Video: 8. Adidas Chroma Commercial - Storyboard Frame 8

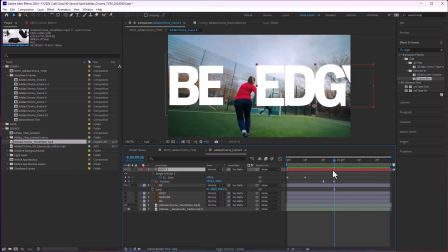248s
And obviously it's gone by the time this is ending.
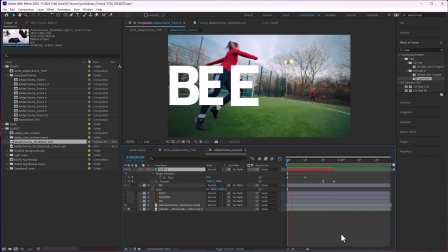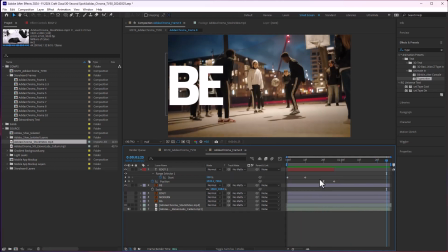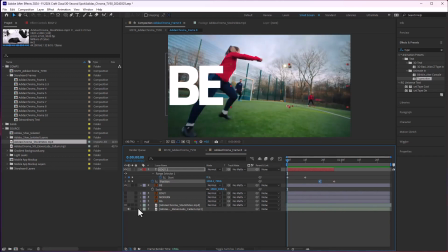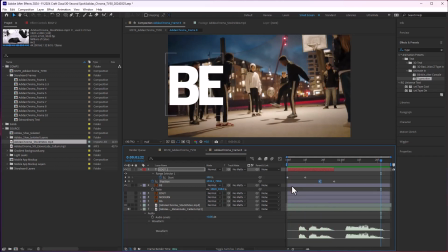267s Be edgy. Be modern.
There we go.
Be edgy.
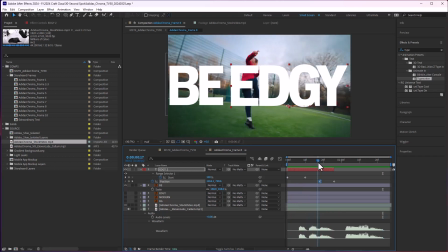272s Be modern.
And actually, B ends as well.
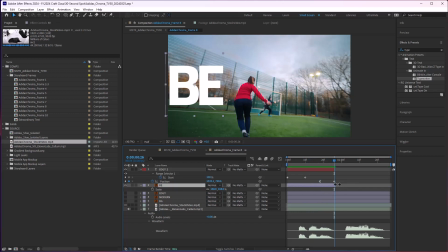278s
So this layer can go as well.
Be modern.
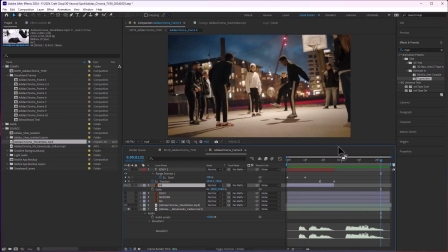284s Be edgy. Be modern.
This is a nice little happy accident right here, that this clip will cut exactly at the right time for Be Modern to show up.
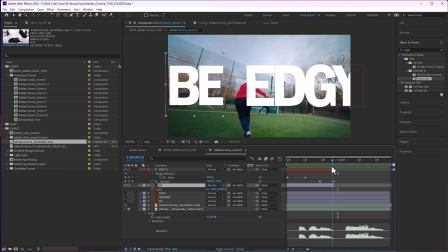298s
So instead of making it confusing and having this end before this ends, which is like 2 frames after this ends,
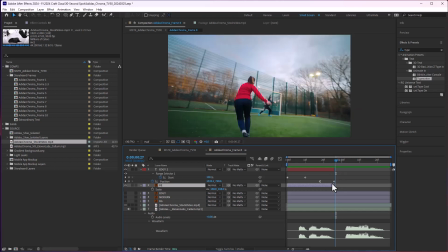303s
so like I'm gonna make sure that these 2 layers end at the same time as this one,
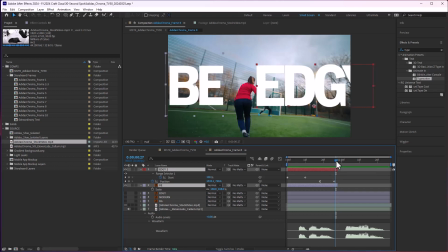311s
as the shot. So yeah.
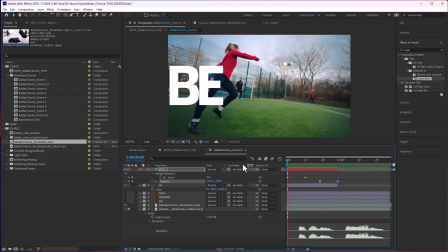316s
And then just extend this animation 2 frames so that it's constantly moving as it cuts out. There we go.
Be edgy. Be modern.
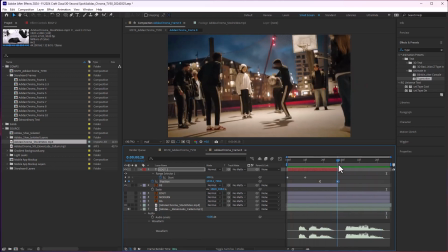326s
And then modern just needs to be shown up right here, and then we're all done. So what I'm going to do actually is just duplicate the edgy text animation and move it right here, move it down the timeline,
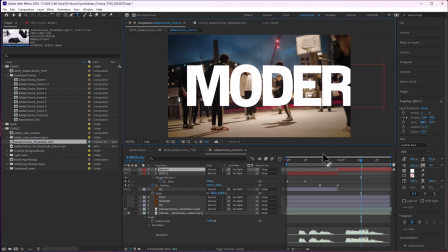345s
and I can just change the text, and the animation updates as well.
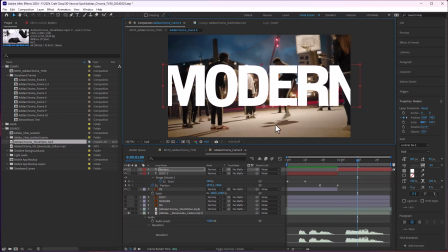354s
So now we have that. Just need to shrink it down a little bit.
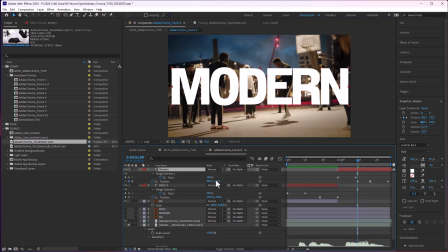362s
It doesn't need to move, so I'm just going to delete the position keyframes. But what I'm going to do instead, now that I have it spaced out right, actually just a little bit more, just to be right at the very edge.
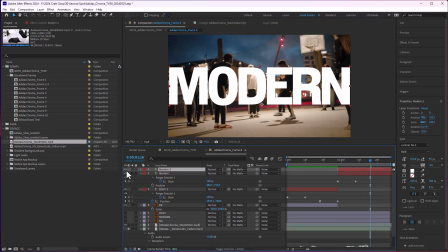381s
I'm going to duplicate this and hide this first, and then switch these out.
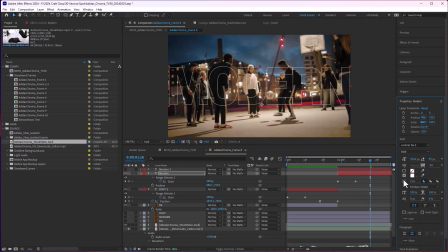390s
Instead of it being filled, it's going to be stroked like this with a white stroke, maybe like 6 pixels, something like that. So it types on with the stroke, and then right behind it, the fill version
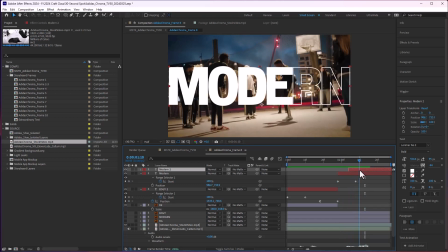411s
also does it. So it's a little bit of offset timing for the stroke text and the fill text, just to give it some more kind of life, you know, like a little bit of classiness as it animates on. And that can be even offset a little bit more.
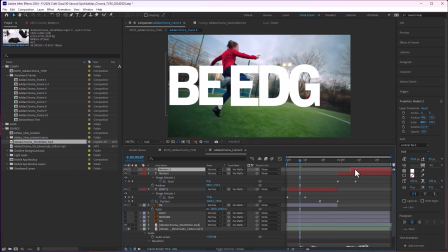430s
Maybe not actually. Let's see.
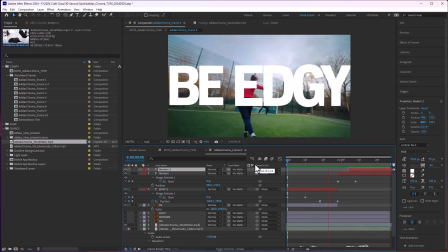436s
Yeah, something like that.
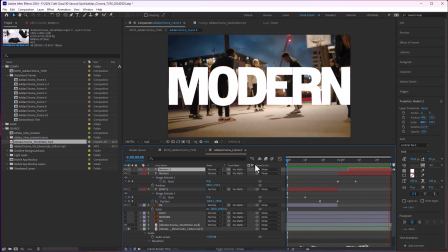Be edgy. Be modern. Be edgy. Be modern. Be edgy. Perfect.
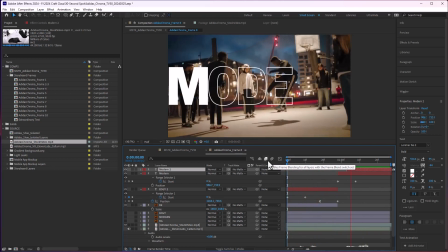451s
There we go. Be modern. Frame 8 is done.